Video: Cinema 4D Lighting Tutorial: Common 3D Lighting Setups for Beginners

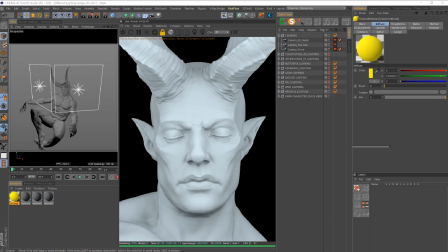All right, everybody, welcome back. We are inside of Cinema 4D here,
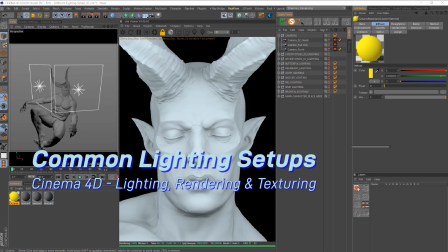and we are going to take a look at some kind of different common lighting setups and what they mean and when to use them.
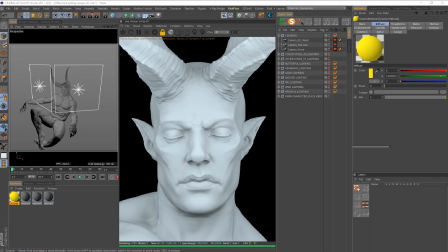This is a model that I found on ArtStation, so I won't be able to provide this for you guys.
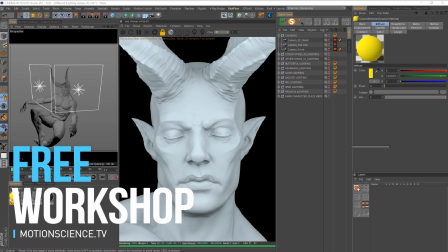I am going to provide this project file so that you guys can actually bring in your own models, and I'll kind of show you where to get those once we actually get into the scene where we actually need to build out
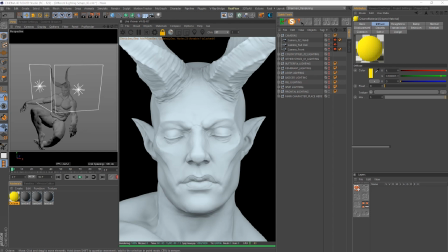our specific scene. So I chose this model specifically because of the amount of detail and everything, because I really wanted to emphasize how important it is to control the shadows in the image to make it look not only more realistic,
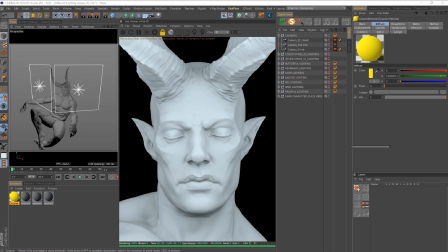but more visually appealing. The first lighting setup that we are going to talk about is the most simple lighting setup that you will come across inside of Cinema 4D, and that's just frontal lighting. And this is, as you can see, it really kind of flattens out the image and basically gives highlight
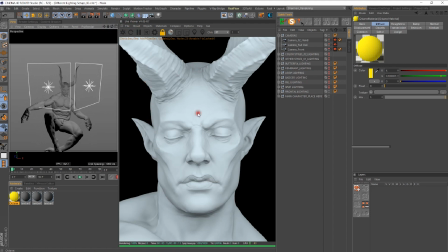to all the detail inside of the character's face there. Now, this isn't necessarily a lighting setup that I recommend. As you can see, for the most part, other than the character and the amount of appeal in the
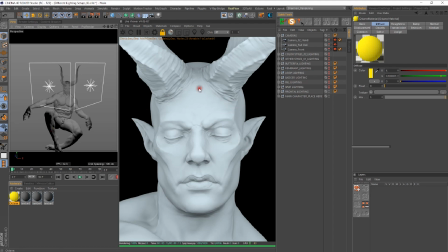detail and appeal in the character's face, it's very flat and it's kind of boring. Now, when would you want to use this type of lighting? So this type of lighting is actually mainly focused on things if there's something specific in the character's face that you need to highlight.
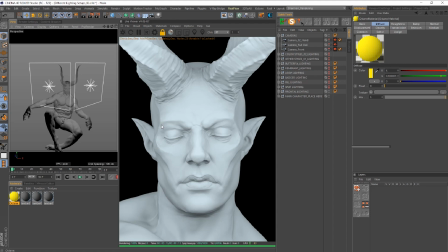So for instance, if this character had a specific face tattoo, or a particular detail of jewelry, things of that sort where everything needs to be fully lit, this is probably one of the best lighting setups to go with. But that is for a very, very specific reason.
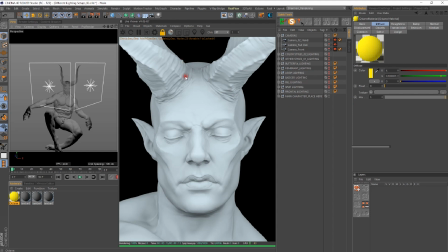If we are talking about cinematic lighting, maybe for portrait lighting, this could work well for you, because you do have to highlight. You want to highlight as much detail and show as much of the information in the face as possible. You're not really trying to control shadow there.
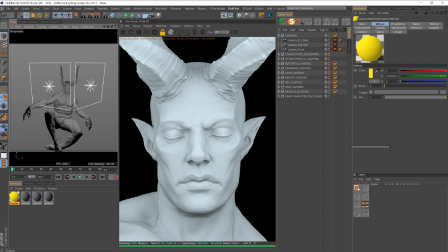You're more trying to highlight the detail in the face. So that would be a scenario where you would kind of use this particular type of lighting. Just to let you guys know too, I am working in Octane,
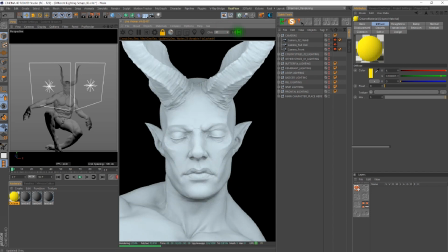and the reason why I am doing that is because being able to jump back and forth into different lighting setups is going to make this a little bit easier
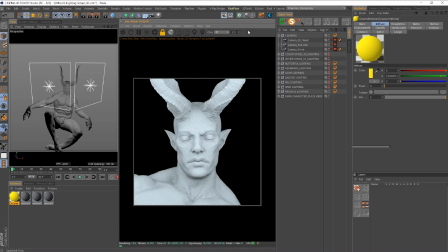than the physical renderer, and I don't want you guys
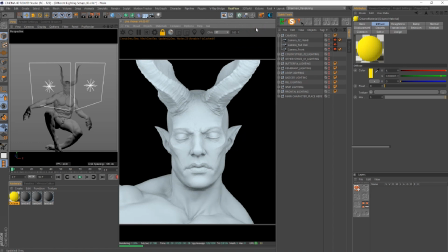have to sit around and wait for me to let this render as we talk about these particular lighting setups.
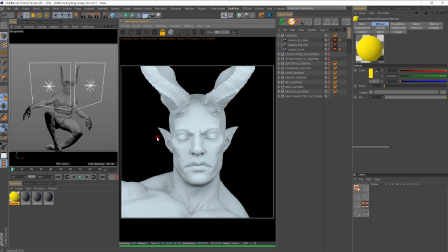So so that is frontal lighting, and that is mainly the type of situations that you would want to use that for. So like I said, I never use this. I probably will in the future once I start getting into more character creation and development, like ZBrush, and creating custom models like this.
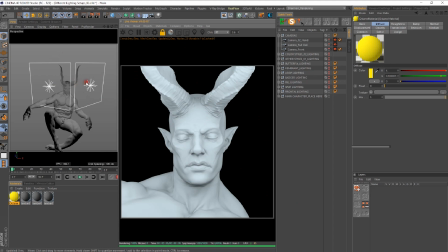But as for now, I don't use this particular type of lighting, but it is useful in some applications.
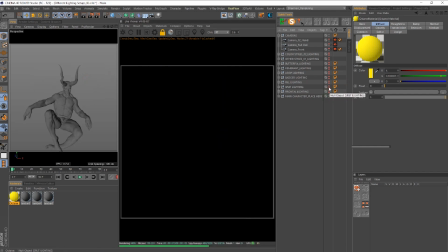So let's go ahead and move to our next lighting setup. And the next lighting setup is called split lighting.
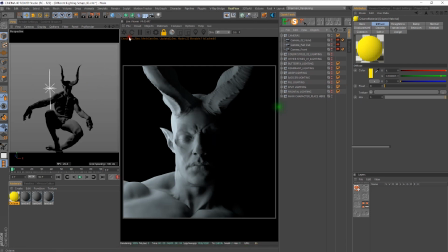So as you can see here with split lighting, we have our main light that is sitting right here to the complete side of the face of our character. And as you can see, what happens here is that we see some detail.
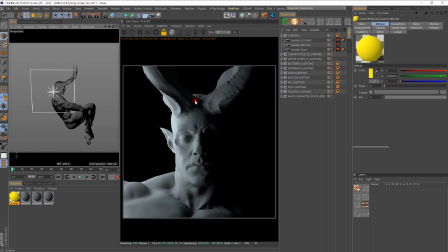We see most of the detail on the right side of the character, and then that character kind of starts to fall off into the shadows. Now, this is a very interesting type of lighting setup because this also allows you to create this sense of mysteriousness, but also revealing who the character is.
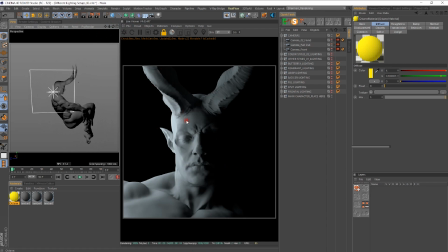We don't know who fully they are, but we can see that this character, is some type of horned individual, seems kind of menacing. Probably some type of fantasy type of creature or being. So that is essentially how this lighting is work, where everything kind of falls off to the shadow and we only see one side of the face.
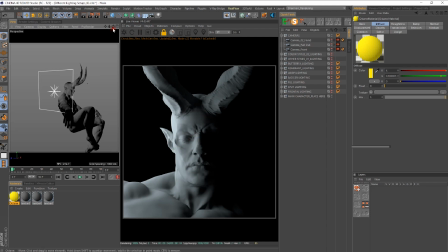So I don't see this lighting too often.